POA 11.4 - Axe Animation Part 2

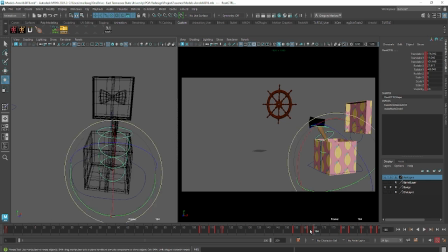What I could do to borrow some of that is just middle click on 164, drag back to 163, and override it with S. Let's see what that looks like now. Yeah, that's looking a little bit better. So again, thinking of that offset, right?
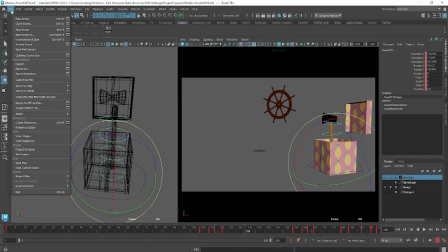Let's go ahead and save my file, increment and save. So for this stretch here where my character pops up, maybe I want to have this overlapping action happen. Actually, before I do that, I'm gonna do just a little bit more of a settle here.
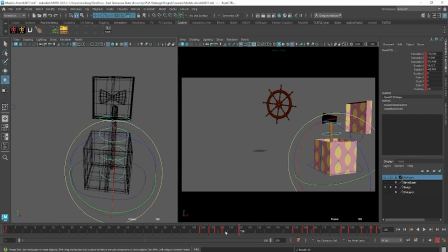When it hits here, it hits a little hard. And so what I'm actually going to do is for this pose, I'm going to go ahead and grab these top 2 or 3 controls and let it kind of settle, just overshoot just a little bit there. Like that. right?
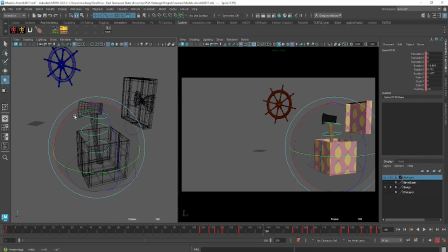And then maybe for some of this through here, I'll just add a couple of little like keep alive poses. So it's just moving just a little bit, right? Yeah, that's working much better.
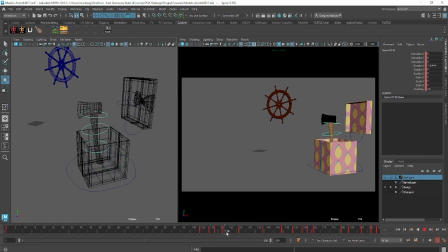So this motion here that we have, I want that to have some overlapping action in it, along with some of the rest of this through here. And so one of the ways I can do that is by finding some of these controls that
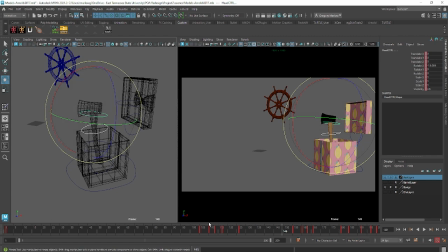are further down the hierarchy and making those happen either a little earlier or a little later. So for example, if I grab just these top two controls, since all of my keys are on the same frames, I can now start offsetting these and have them happen on different frames.
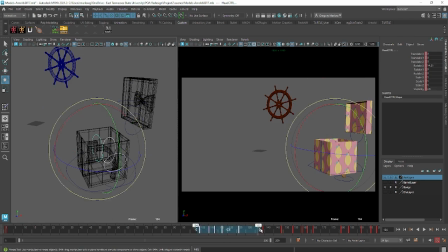So let's try the top three controls, and then grab this section of the animation where the character pops up and sort of sits there for a little bit. And let's make that happen one frame later. Then I'll grab just the next two. And again, looks like I forgot to key some stuff there. One frame later.
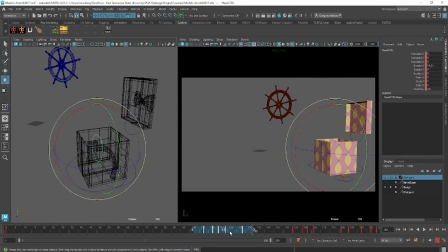And then this one. Make that happen one frame later. And so by doing that, this is what I get. So you see how it's a little looser now, right?
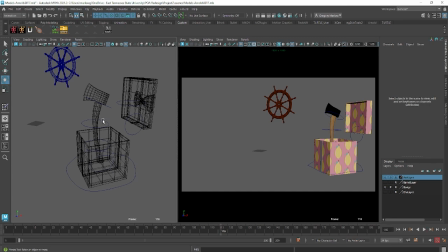So I just did that with that section of the animation, just this section here. And so now my timeline's a little harder to understand, but it looks a little bit better. And so the next section is this look forward.
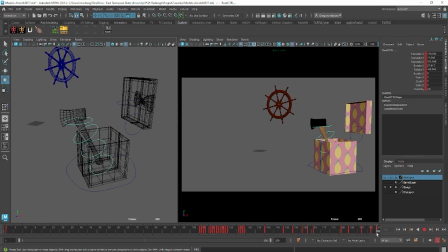So from here, 155 to the end, right? And I want to do the opposite with it. I want to grab these three, and I want to have all of these keyframes happen one frame earlier.
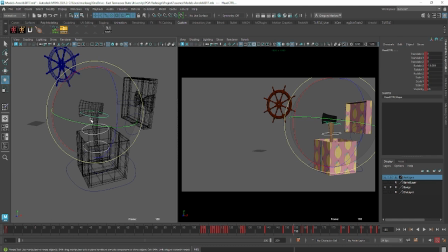And what that's going to make it look like is that the head is leading that action, and the rest of the body is happening a little later. So if I highlight this, I can drag those one frame earlier, and then again, one frame earlier,
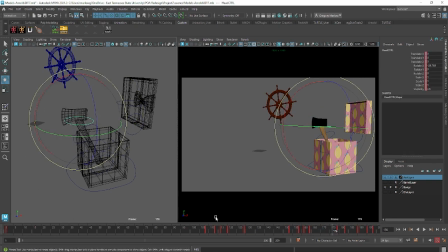one frame earlier. And again, if I look at all of this, now my timeline is a little harder to understand, but the motion is going to look much more fluid and loose. So we get here.
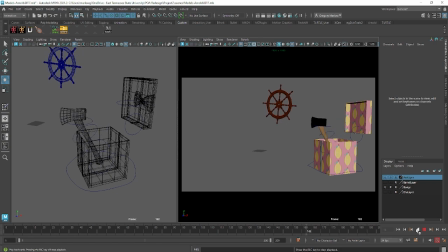So I like what we're getting so far. I'm getting a couple of little hiccups in here, and so this is going to give me a chance to kind of play around with that.
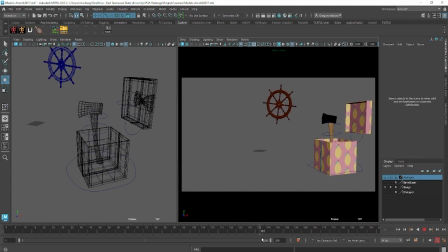I think part of it is right there, I think my head hits that top pose just a little too early, or a little too high maybe.
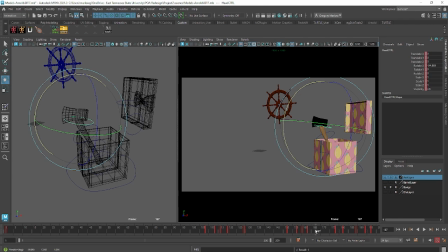And I'm just going to continue to key this and just kind of add a little bit more detail there.